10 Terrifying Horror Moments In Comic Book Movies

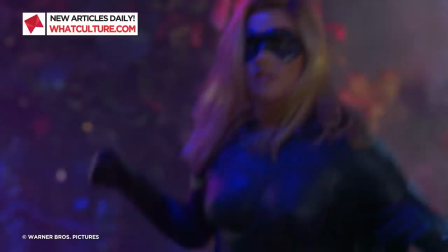0:03 Comic book movies have certainly grown up over the past few decades. While some might laugh at the more corny entries like Batman and Robin,
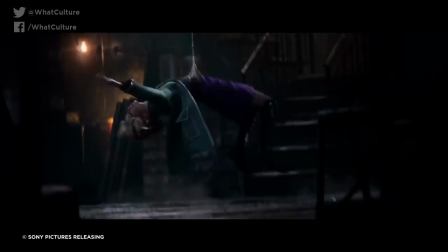0:10 the entire movie genre has spread out to include much grittier material when it comes to death, violence, and general destruction. It's not like these are happy accidents either,
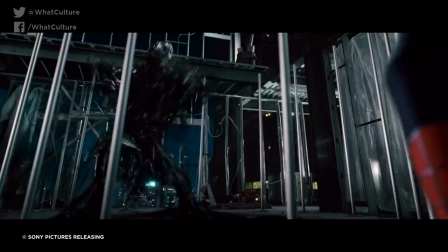0:19 with horror directors like Sam Raimi and Scott Derrickson being tapped to direct some of the more extravagant comic book productions in recent years.
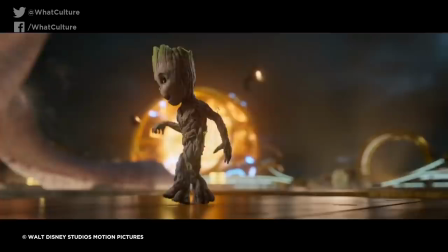0:27 No matter how many times you watch an easy breezy movie like Guardians of the Galaxy,
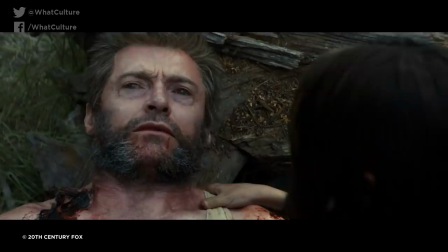0:31 there's always another that is willing to push the envelope and leave you in absolute shambles. These following movies are still a blast to watch for the most part, but when it comes to these few scenes, you might want to keep your guard up.
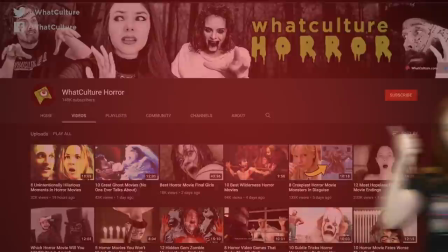0:43 I am the incredibly spooky Ash from What Culture Horror, which you should definitely go and check out if you like videos like this,
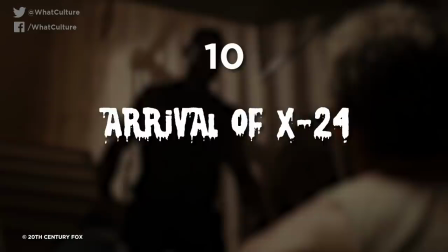0:49 and these are 10 terrifying moments in comic book movies. 10. Arrival of X-24, Logan. As a typical superhero movie, Logan really belongs in its own separate category.
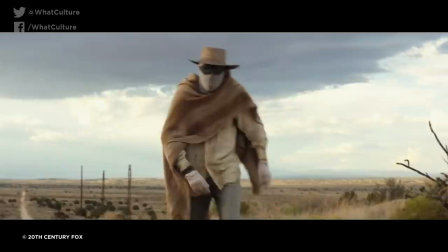1:01 Instead of any by-the-numbers fight scenes,
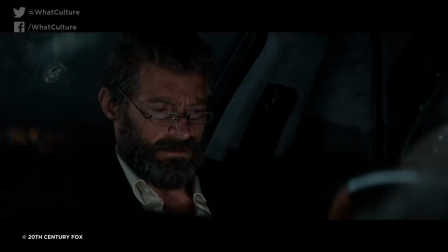1:04 this quasi-western shows Wolfie coming to grips with his old age whilst trying to hang on to the heart of why he became a hero in the first place.
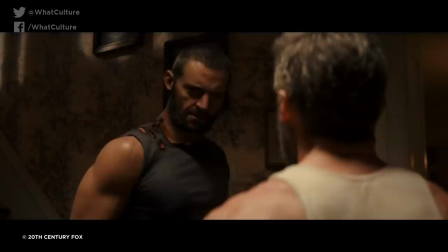1:10 While on the run from Donald Pierce, Logan, Dr. Charles Xavier, and Laura settle down with a family who offer to take them in.
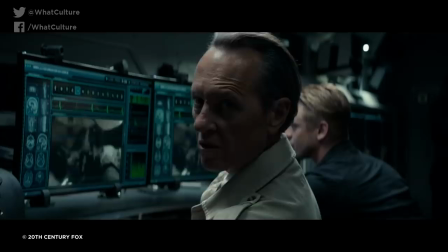1:17 But Logan ends up getting a different kind of visitor. Working together with Pierce, Dr. Xander Rice had been working on the next version of Logan known as X-24.
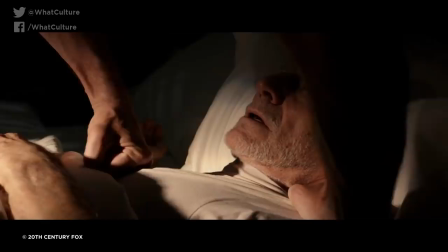1:25 Thinking that he's sharing a tender moment with his pupil, Charles graciously invites in X-24 before being savagely killed by the clone.
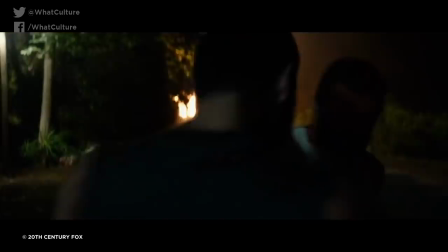1:33 Though the scene that follows features some great one-on-one combat between X-24 and Logan,
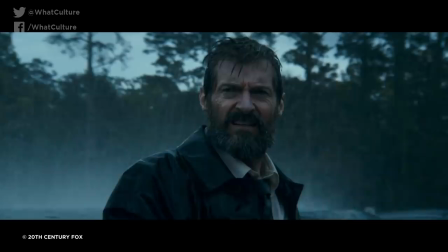1:38 the incredible bait and switch from warm and inviting to all-out terror can leave any longtime fan in tears.
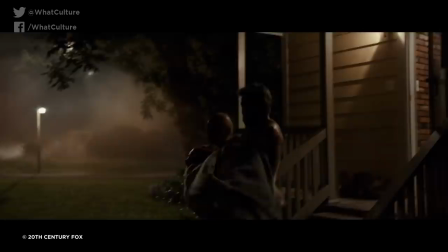1:44 Logan was already a pretty dour movie, but after this one moment, you know that Logan's next battle will be bittersweet at best.
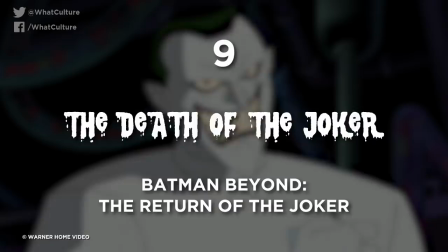1:52 9. The Death of the Joker. Batman Beyond: The Return of the Joker.
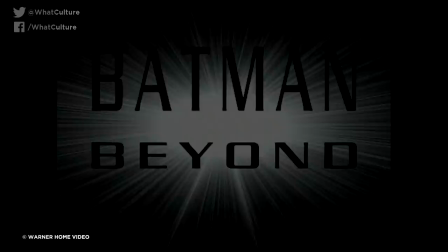1:56 Though he may have met his end in many different iterations of the Batman saga, the most unsettling final moments of the Joker actually come from the animated series.
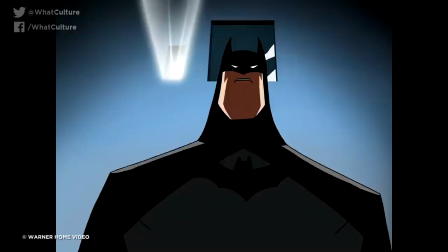2:05 In the animated movie Return of the Joker, we flash back to when the Joker kidnaps Robin and brainwashes him into being a mini version of himself.
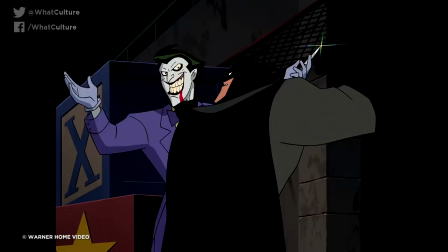2:11 It already sounds messed up, but once you see young Tim Drake's face as the Joker, that demented smile is enough to make anyone's blood curdle.
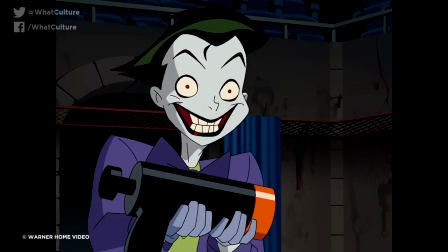2:19 In an attempt to finally kill off the Caped Crusader, Joker enlists young Drake to kill his former mentor,
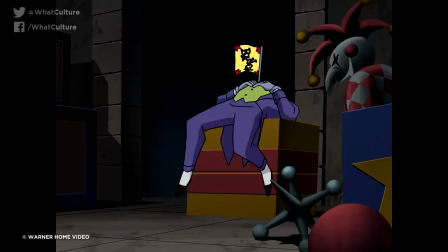2:26 only to have him come to his senses just enough to direct the lethal gunshot towards the sinister clown.
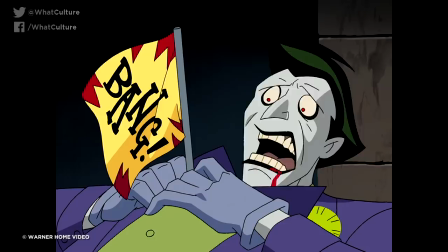2:31 Mark Hamill would end up playing the Joker several more times in the DCAU, but with just a few short gasps,
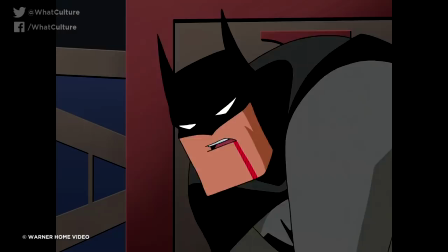2:37 the first brilliant iteration of the classic character came to a bone-chilling end.
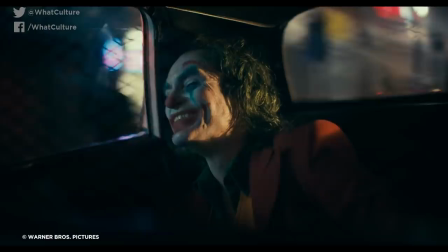2:42 I should probably say now that there's a lot more Joker on this list. Understandable, really, considering, but yes, prepare yourself.
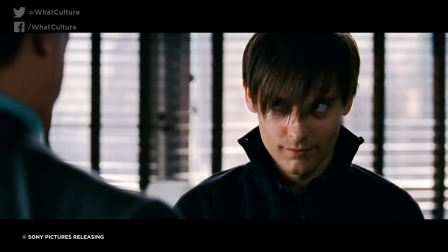2:48 8. Venom is Born, Spider-Man 3. There's good reason why people laugh at Spider-Man 3 nowadays.
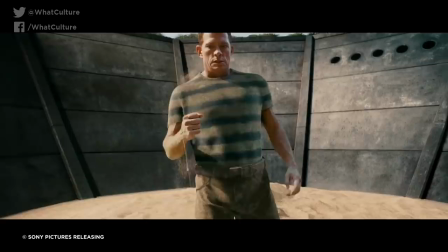2:55 From Peter Parker acting like My Chemical Spidey and the arrival of three separate villains, this one film ends up jumping the shark more than a few times over.
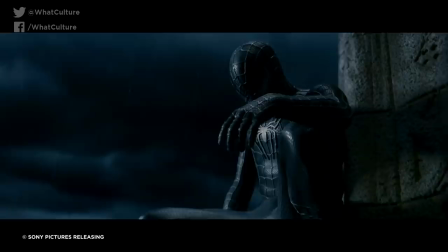3:03 The entire movie is lopsided, but when it comes to Venom, things get a lot darker incredibly fast.
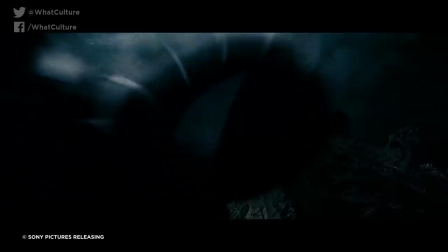3:09 As he grows weary of what the black suit has turned him into, Peter goes to St. Patrick's Cathedral to shed himself of the symbiote, only to have it fight back mercilessly.
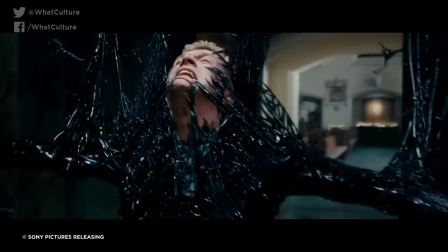3:17 Once it finally makes its way off of Peter, though, a nearby Eddie Brock instead becomes suffocated by the suit, in what can only be described as being waterboarded with venom fluid.
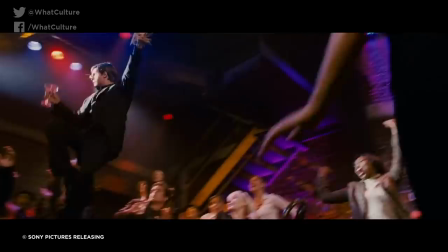3:26 For as many awesome moments are in this one scene,
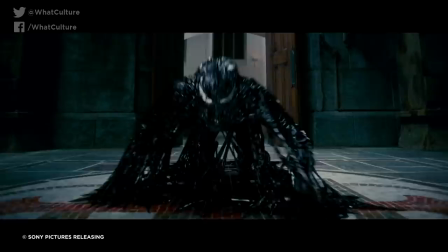3:29 the campy nature of the rest of the film makes his switch into seriousness seem really out of place, and all the more scary for it.
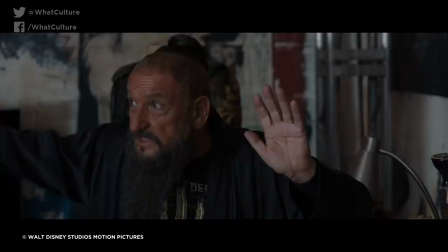3:35 7. Extremis Demonstration, Iron Man 3. Forget the whole Mandarin thing.
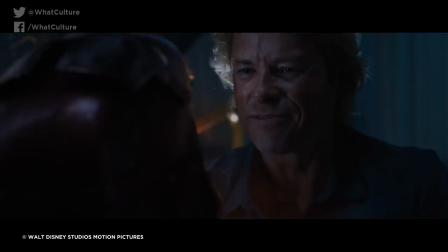3:41 If you want to see the real great villain of this movie, you just need to see what Aldrich Killian does to his cronies.
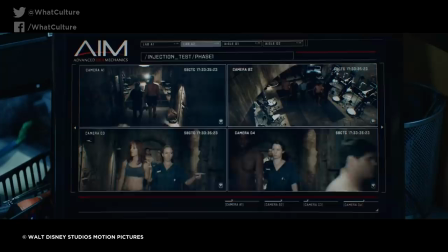3:46 While the entire motivation behind Killian is virtually ripped out of the Incredibles playbook, the Extremis technology that he employs is not for the faint of heart.
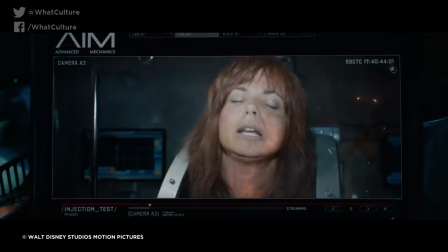3:54 Rather than show a montage-like scenario with all of the henchmen being given new generational technology,
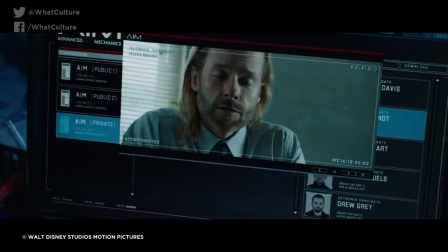3:59 the shoddy security footage used brings so much more realism to the scene.